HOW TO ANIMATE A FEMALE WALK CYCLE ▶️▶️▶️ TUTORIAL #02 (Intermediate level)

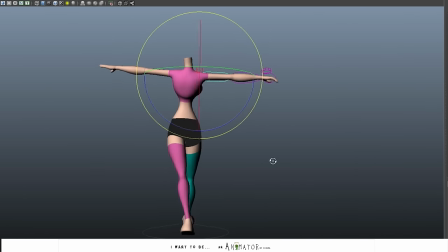(12:23)
So the basic rules is that the arms move in opposite direction compared to the leg on the same side.
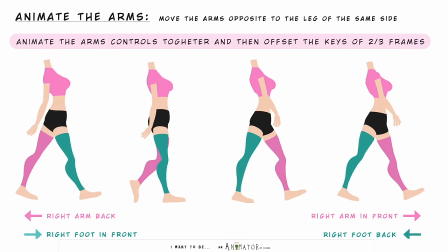(12:30)
So when left leg is in front, left arm is back and so on. I will walk on an arm at a time.
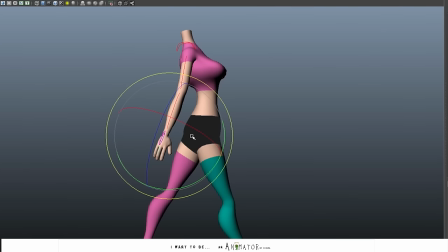(12:37)
So let's start with the right arm. I don't want a huge back and forward movement. I want something elegant, something feminine.
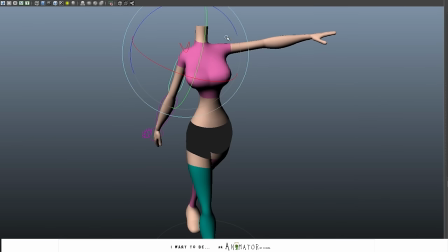(12:46)
So I will keep the upper part of the arm close to the body and
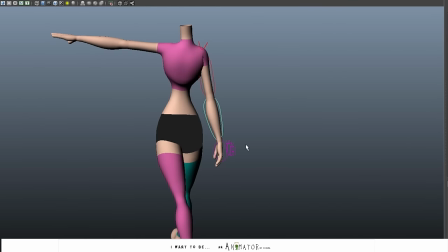(12:53)
I will add a movement for the lower part that go more on left and right that back and forth.
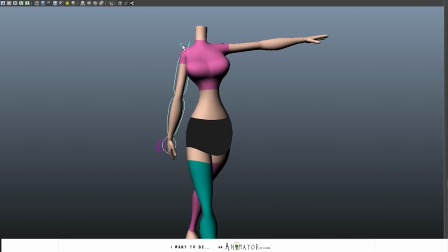(13:00)
So we'll have this kind of movement that it's more feminine because usually the big movement of the arms back and forth is more specific for a man walk.
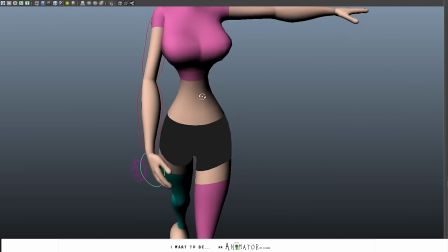(13:13)
Of course it depends, everybody have different walks but yeah as I said I want to do these walks very very feminine.
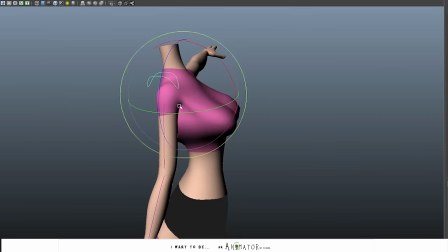(13:22)
I translated the shoulder a bit, just to add some movement in the shoulder.
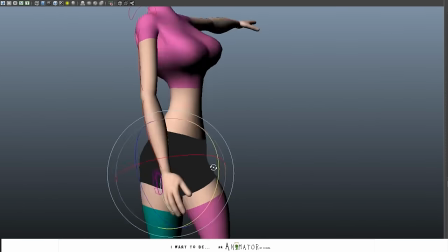(13:27)
I will not move them a lot and I go to the fingers.
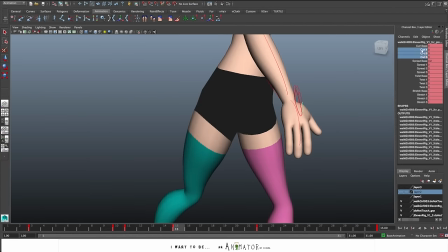(13:37)
I pose the fingers and I animate them with still with an offset.
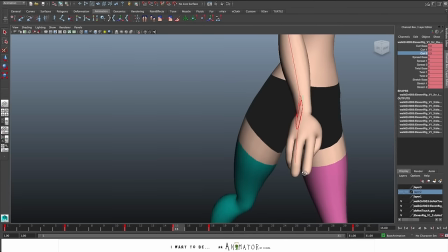(13:45)
I moved in this way I move all the fingers together and then I just add an offset between them.
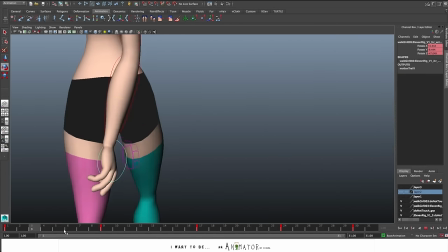(13:55)
And now I get to refine the animation in the graph editor. So let's the results.
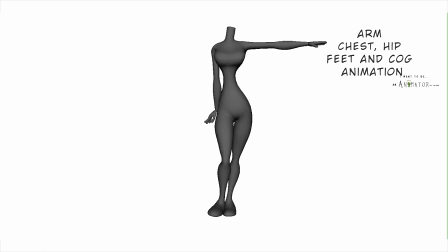(14:01)
Okay, it's not a classic arm movement for a walk, but I like it.
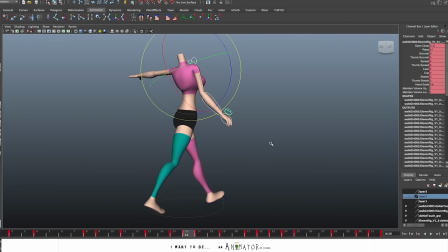(14:07)
I think it's in the style of the walk. So I'm okay with the right arm movement, so I newer the animation on the left arm.
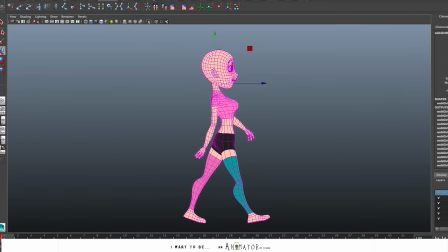(14:17)
Okay, so we have the body animation. Let's add the head. For the head, I will just add a small rotation. I don't need a huge movement for the head. I mean, during the walk, the character should be focused on keep balance and look where she is going,
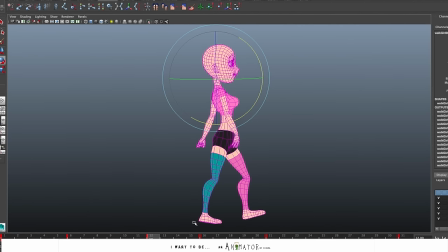(14:34)
so I will try to keep the head and look in position, balancing and offsetting the head compared to the chest movement.
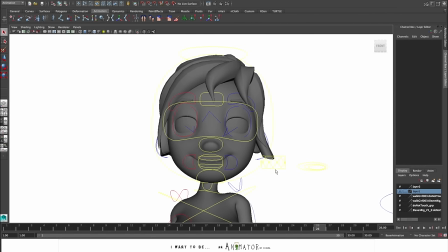(14:44)
This week don't have honey controls for the hair. You know, I like little details, so I just quickly animate the mesh and the vertex,
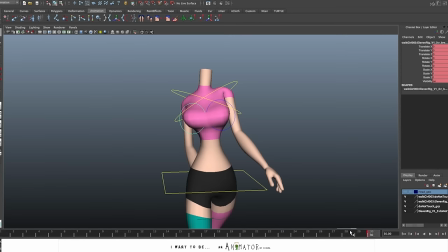(14:52)
add some movement to the Last but not least, especially for this character, I go to animate the brace. As for the hip, I want to exaggerate. I'm going to add a circle motion and an up and down.
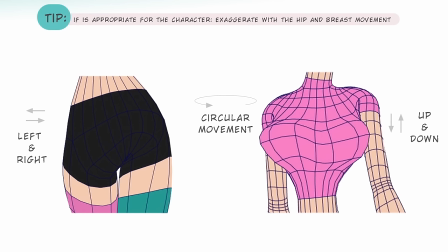(15:07)
I exaggerate with the side, so I have to exaggerate with the movement too.
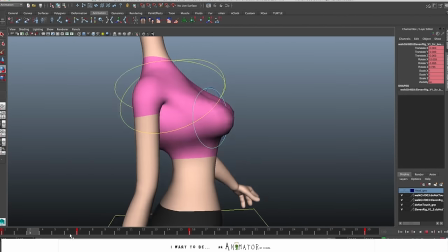(15:13)
I mean, this kind of brace should be pretty heavy,
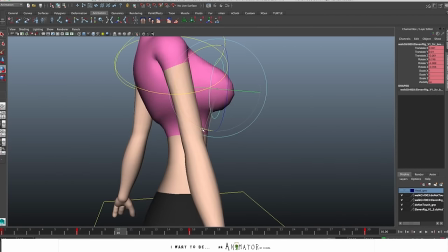(15:16)
so an accent rate up and down is really needed okay this is the result
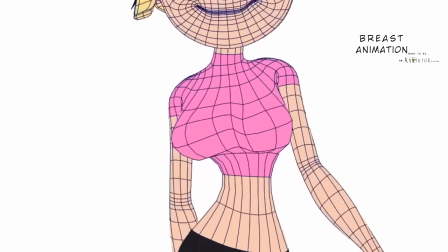(15:24)
and I really really like it it's perfect for this kind of walk it's perfect
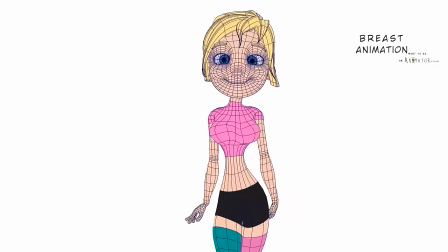(15:29)
for the walk I had in mind it's sexy and squishy enough so now the
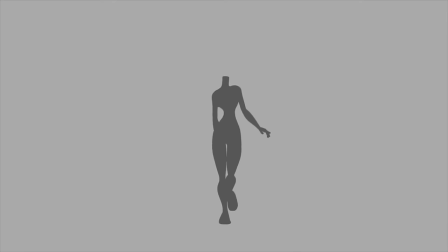(15:35)
walks is done if you have a rig with other details like clothes or props animate them these
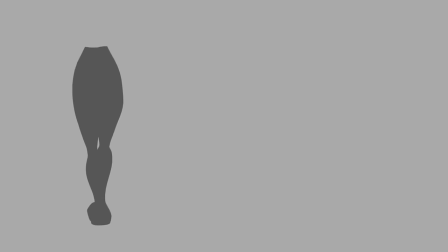(15:42)
little things really helps for the sense of weight and to make the walks so you know more fluid and interesting to see.
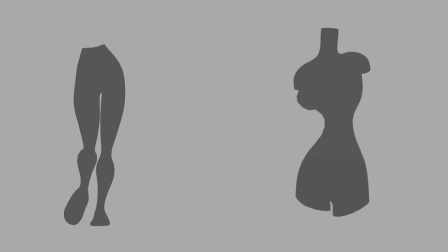(15:49)
I hope you liked the video and I also hope to help be more clear as possible.
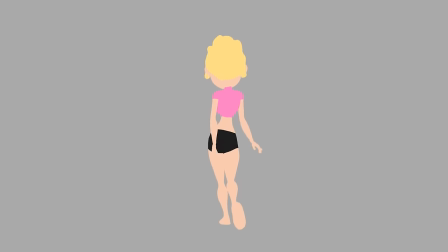(15:56)
Walk cycles are not easy so the only things to do is practice. I think I will create another video for a run cycle so see ya!